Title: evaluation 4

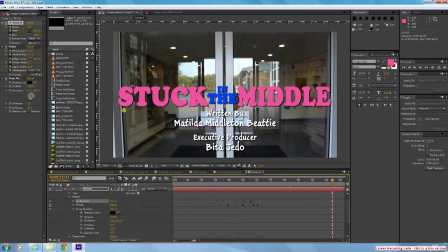(12:30)
We also changed the colour to blue to match other aspects of our print work and video. We also added CC Particle World again to show the crash. Once they crash together, we'd have like a big explosion.
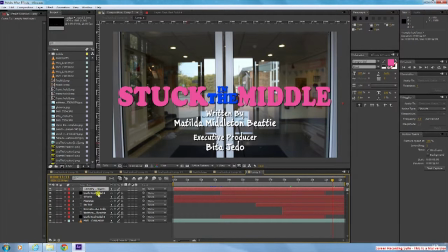(12:49)
We added light rays as well, just to add to the effect. It was a bit much, but we think it definitely gives a good effect, and it is exciting for the viewer to see things like that, because if it was just quite boring, it wouldn't interest them as much.
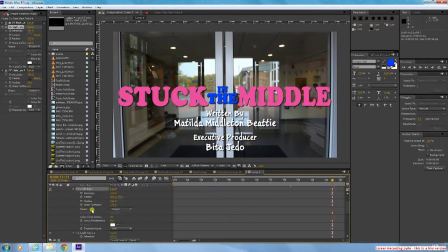(13:04)
So we had a lot of explosions and rays, I think, definitely in our clip.
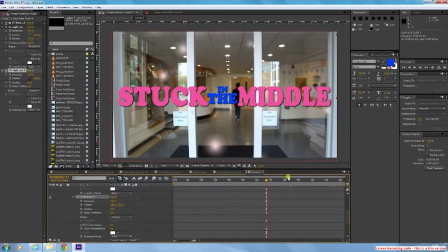(13:11)
Again, we changed the gravity so that it wouldn't fall down, it would fall towards the camera,
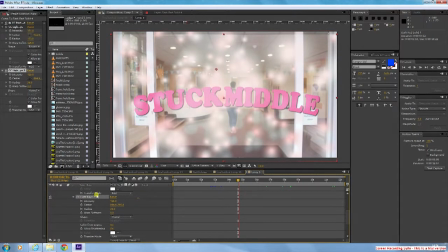(13:19)
because explosions start off by coming towards you. Also, we changed the birth and death rate so that they wouldn't be that much of a strong colour, so just white and light pink again.
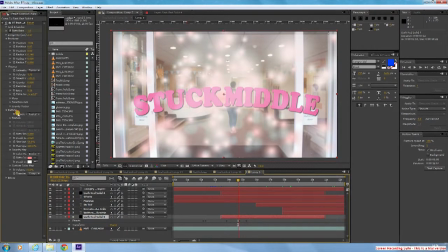(13:36)
And for the two little texts at the bottom, the written by, and for the two other texts at the bottom, it was written by, and it was just me and Matilda's name at the bottom, just written in quite a sketchy type of font, which was used for print work as well.
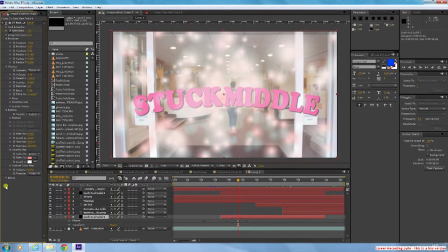As you can see, the light ray there, it's quite present and obvious, and it gives a really good effect, and it does make it look like they're crashing into each other.